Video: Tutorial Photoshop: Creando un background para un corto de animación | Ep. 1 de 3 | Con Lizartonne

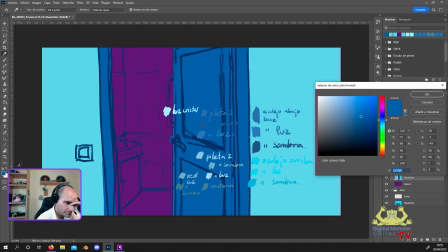Generalmente son de un color muy parecido al de la pared, pero quizá más blanco y luego más brillante, obviamente, porque la textura pues es más de plástico. Entonces lo que vamos a hacer es coger este tono y no sé, vamos a darle un tonito un poquito más azul, pero también un poquito más clarito.
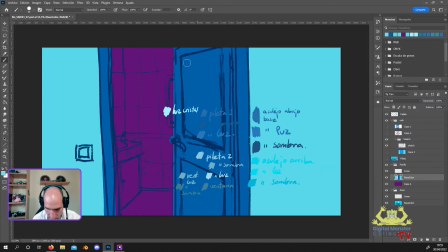A ver si se diferencia luego.
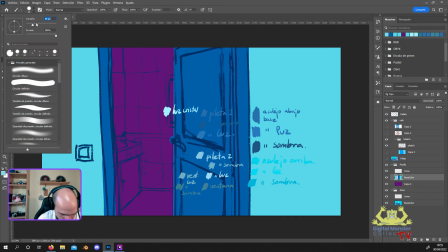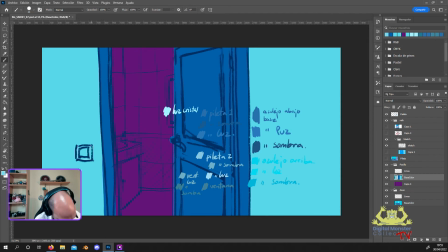A ver. Bueno, sí, ahí más o menos se ve. O sea, no se ve muy claro, pero bueno, luego a la hora ya de iluminar y todo eso ya se va a ver mejor, así que no hay problema. Y nos falta darle un toquecito ahí al pomo de la puerta.
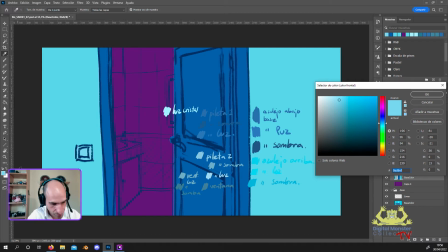Claro, sería un dorado. Un dorado suele ser un poco más clarito que este tono, porque este tono es lo que es la madera oscura. Entonces vamos a hacer que sea un poquitito más hacia el amarillito. Y menos saturado y un poquito más clarito,
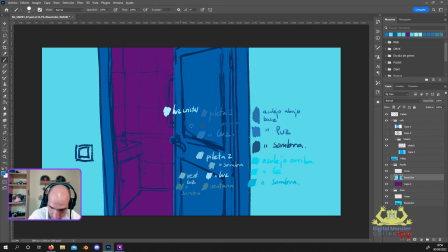y a ver si así corremos el peligro aquí de que se parezca demasiado al tono que hay aquí, así que bueno, lo vamos viendo.
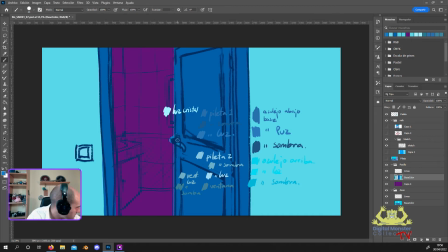Sería la parte del pomo y luego vamos a hacer el típico de estos así, con esta forma vertical que son bastante classy.
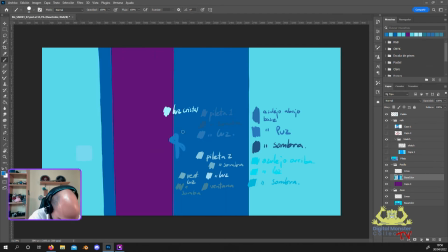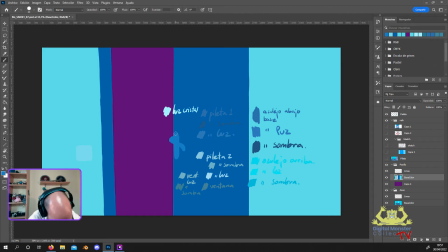Más o menos así, ¿no? Estoy mirando porque tengo uno aquí y para que se le parezca un poquito ahí, para no inventarme cosas raras. Siempre está bien tener referencias.
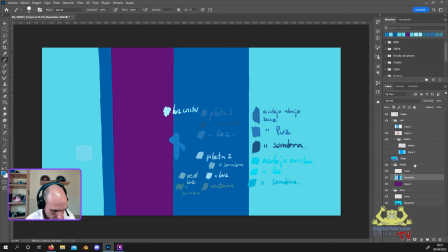Vale, ¿a qué altura estaba el personaje? Uy, este no era, era este.
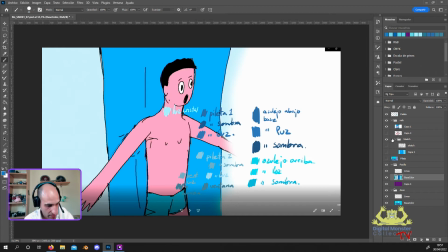A veces hago yo mismo un personaje así en plan random, cuando todavía no tengo esto, porque claro, yo ahora quiero ver cómo queda el color por encima, me planto un personaje así del color similar
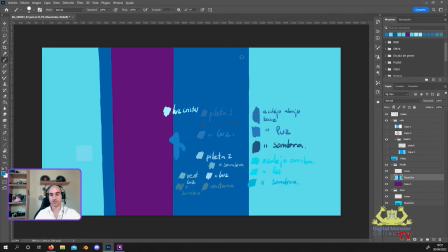y con eso ya me sirve. Porque claro, si no tendría que recortar el personaje del plano.
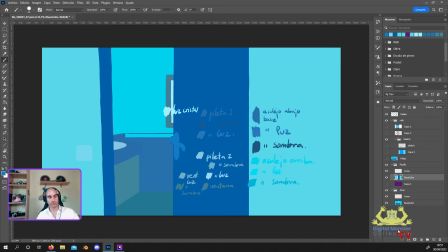Entonces, nada, lo planto ahí y así luego veo qué tal queda toda la iluminación y el color con el personaje y cuando se lo mando a Fidalgo, pues ya me dice, mira, necesita más luz, menos luz, este plano es más oscuro, menos y así pues vamos viéndolo.
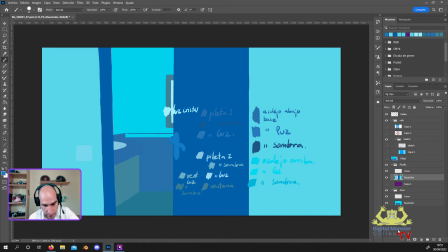Vale, en principio lo que le veo bastante claro es que esta parte, más o menos, claro,
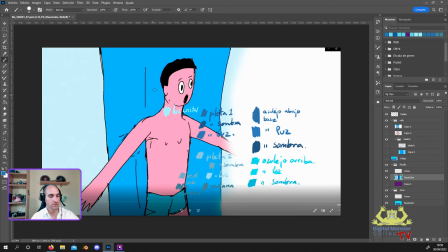él lo hace un poco como boceto, ¿no? Pero queremos que llame la atención esto que está brillando de aquí, ¿no? Toda esta luz que entra por la parte de la derecha. Entonces, para eso, todo esto tendremos que matárselo después. O sea, cuando ya tengamos todo el base color con el shading hecho, lo vamos a intentar aplanar un poquito para que no llame tanto la atención y quede más
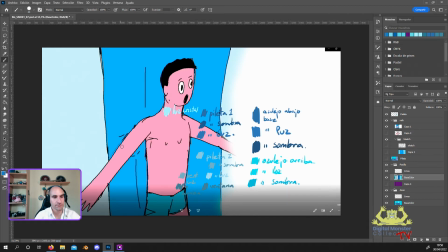como una power line, ¿no? Como si lo que hiciera fuera resaltar al personaje, precisamente, no dar tanta información. Vale. Entonces, ¿qué nos falta aquí?
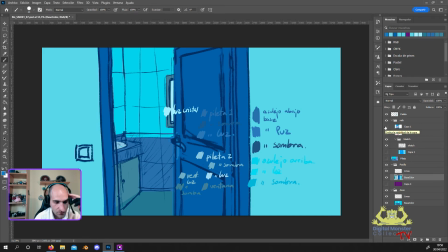En principio estaría todo de color. Bueno, yo creo que está bien. Podríamos empezar un poquito con el shading. Voy a empezar por el de la parte de delante,
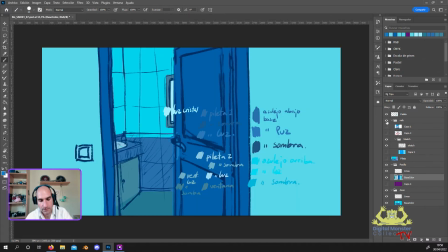porque así luego con lo que sea ya vemos también cuánto más habría que apagar lo de atrás, ¿vale? Entonces vamos a darle un poquito más de contraste a este primer plano.
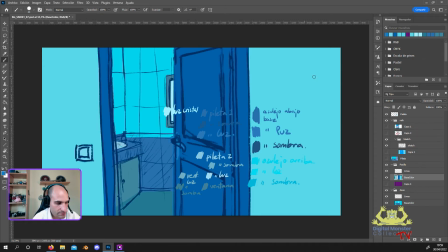Vale, tenemos en cuenta que la luz viene desde la derecha, pero vamos a intentar hacer sombras que tampoco sean muy hardcore, ¿no?